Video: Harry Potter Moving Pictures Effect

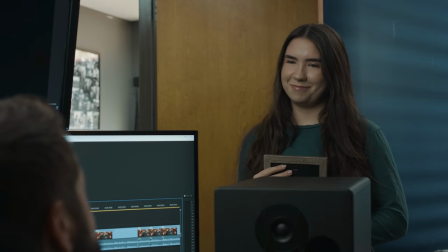(0:05) So I know it's your birthday. You remembered. Of course, and I got you something.
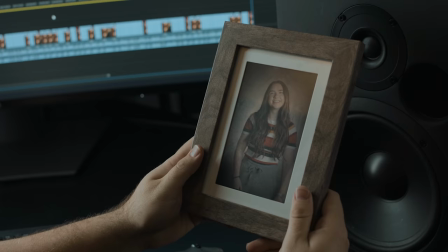(0:15) Oh, that's nice.
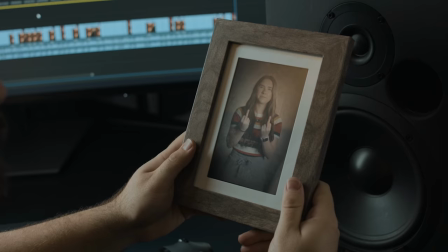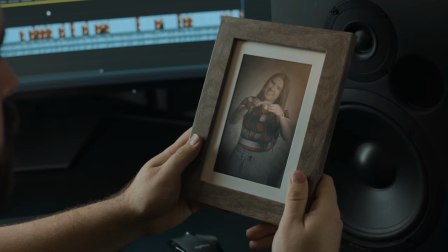(0:23) Oh.
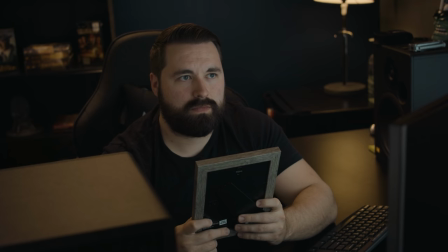(0:28) Hope you love it.
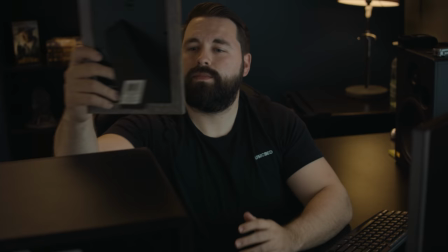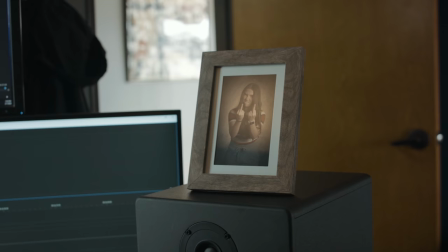(0:37) It's the thought that counts.
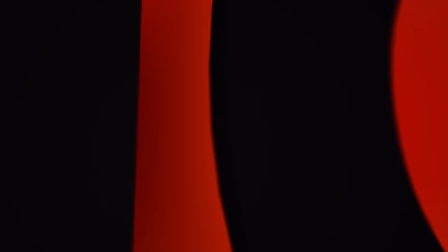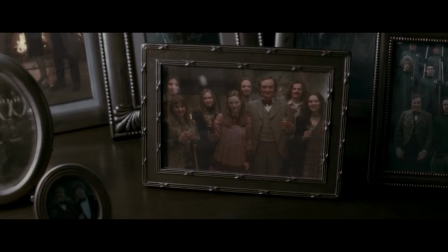(0:47)
I love the Harry Potter films and have always loved how they handle pictures in the film.
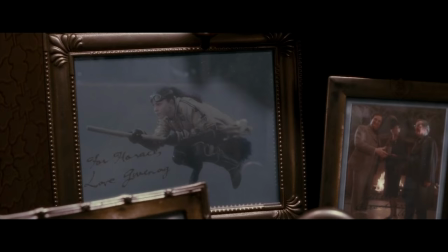(0:51)
That additional effort of motion adds so much to the fantasy of the world, and it's a fun and unique element overall.
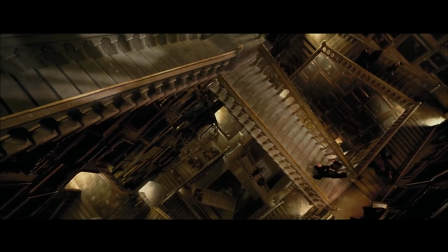(0:58)
So today, we are going to take a look at how we made our own version of this effect. Now, in the films, there's another effect that's similar, which is the ghost in the paintings.
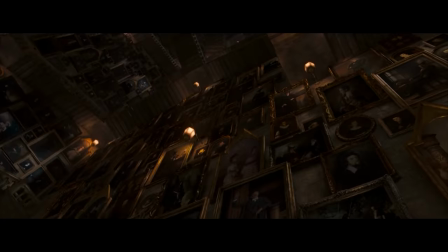(1:07)
While it's similar in its effect, you can definitely take this execution and adjust it for the painting idea.
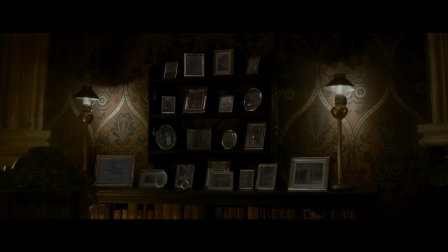(1:14)
It's just a bit different of an idea, so we are going to just focus in on how they handle the photographs.
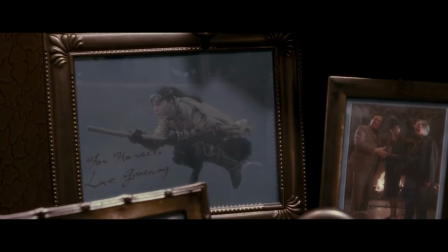(1:25)
First up, we shot Emily's portrait asset, and the portraits usually just loop,
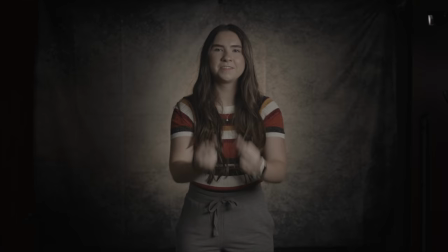(1:29)
so we just needed a span of time of her doing some kind of performance, and we shot this against a decently dark background,
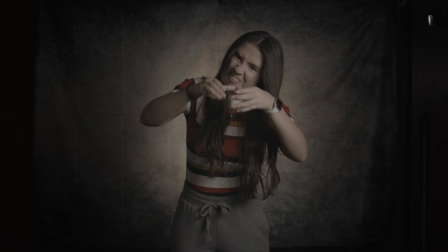(1:35)
which would help us with spinning the frame all the way around, and it gave us a good old school portrait look.
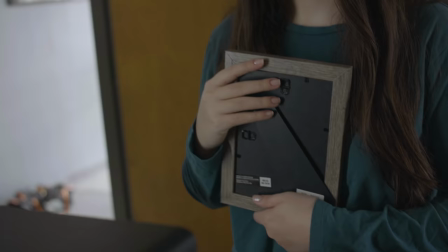(1:42)
So we locked that all down and then grabbed that quick performance from Emily.
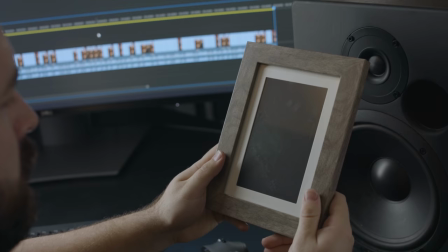(1:45)
Now for our picture frame shot, we made sure to get a frame that has this white padded area here, which helped us with tracking,
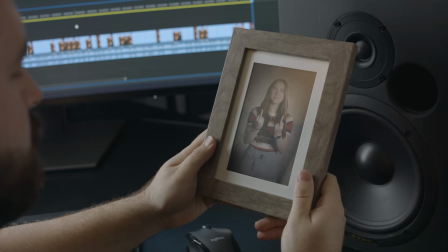(1:51)
but also has this additional area to push the idea of that photo feel and moved us further away from a video screen vibe.
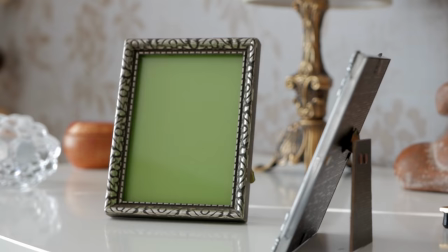(2:00)
Now with this sort of shot, you often do see green being used with some tracking markers, like in a photo frame like this,
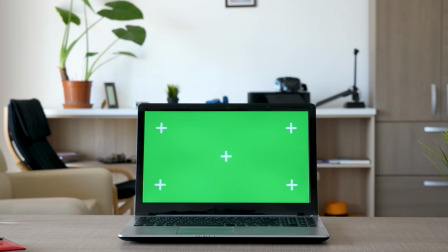(2:07)
a phone screen or any other screen, since it can be easily tracked and then you can key that out.
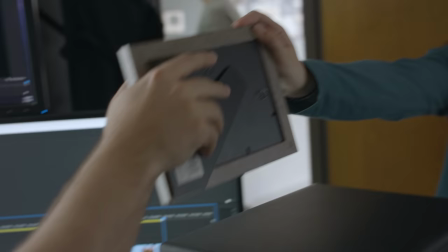(2:12)
But we opted to go with just a black backing for our effect so that we could easily retain all of the real reflections in the scene that you see here, which we purposefully had some light spill on the ceiling so that we could get those reflections on the glass to help sell the
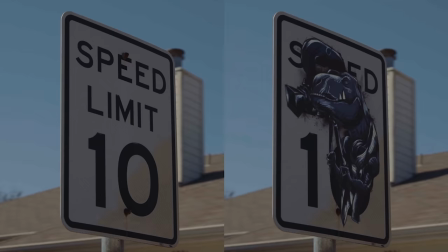(2:27)
effect even more. As always, we're doing whatever we can in camera to help sell the digital aspects.
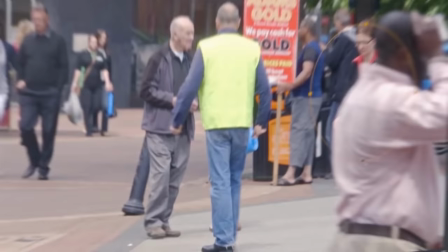(2:32)
Now, we have covered different surface tracking and even green screen replacements for situations similar to this in the past, but it's all a little bit different. So we're going to show a green screen version of this in the end of the episode, and the stock asset that we're showing here is one that we got from this week's sponsor, which is again, Pond5. I've been using Pond5 for years, going all the way back to my short film Proximity.
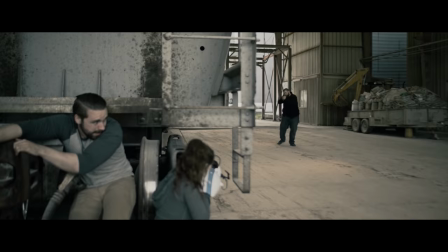(2:55)
Unlike most sites, you have flexibility with how you pay for assets, like with our old short film Portal Combat.
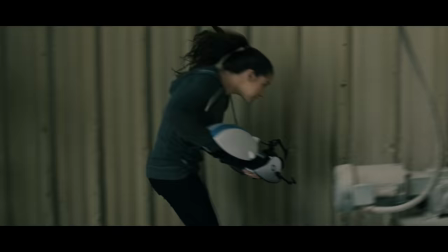(3:02)
I needed some car sounds and ricochet sounds for bullets, but I didn't want to buy a full expensive pack somewhere because we just didn't have the budget for it.
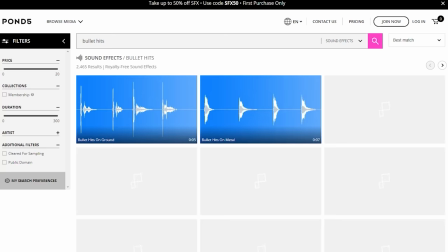(3:09)
So here I could jump in and get only what I needed.
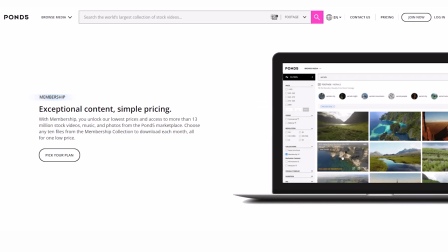(3:12)
Of course, you can also save using credit packs or choose a membership option, whichever makes the most sense for you.
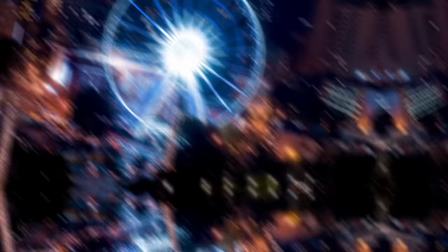(3:19)
Of course, it's not just sound effects.
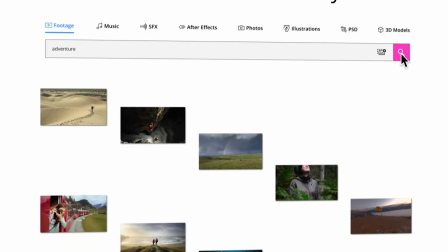(3:20)
Pond5 is an absolutely massive resource for stock videos with over 30 million video assets, but they also have photos, music, and sound effects, After Effects templates, and 3D models, all created by artists for artists.
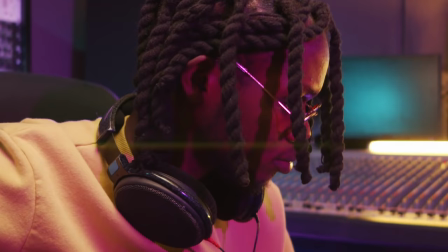(3:35)
And you can tell they love storytellers because of the level of quality that they put out,
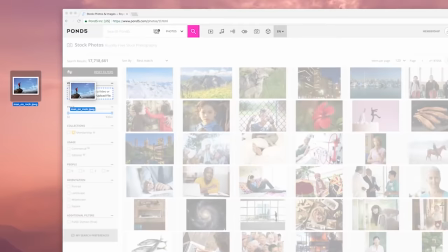(3:40)
but also the additional tools that make our lives easier, like their advanced visual search.
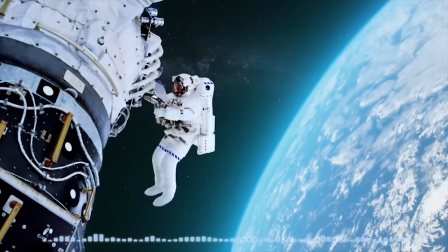(3:45)
Of course, all of their assets are yours to use anywhere for professional or personal projects across all platforms forever.
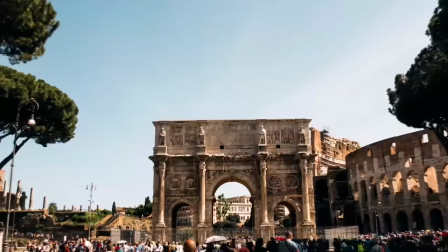(3:52)
And to top it off, they have a great collection of free assets that you can use right now.
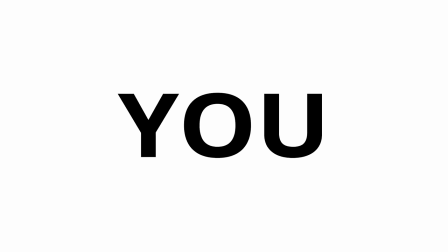(3:56)
But better still, you can get access to all of that plus their endless assets with 20% off your first purchase from Pond5 by using the link in the description below.
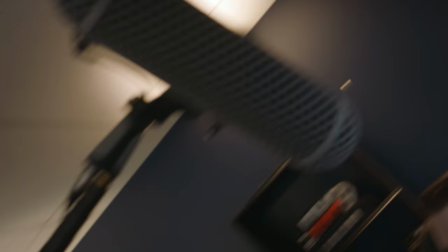(4:08) Oh my God.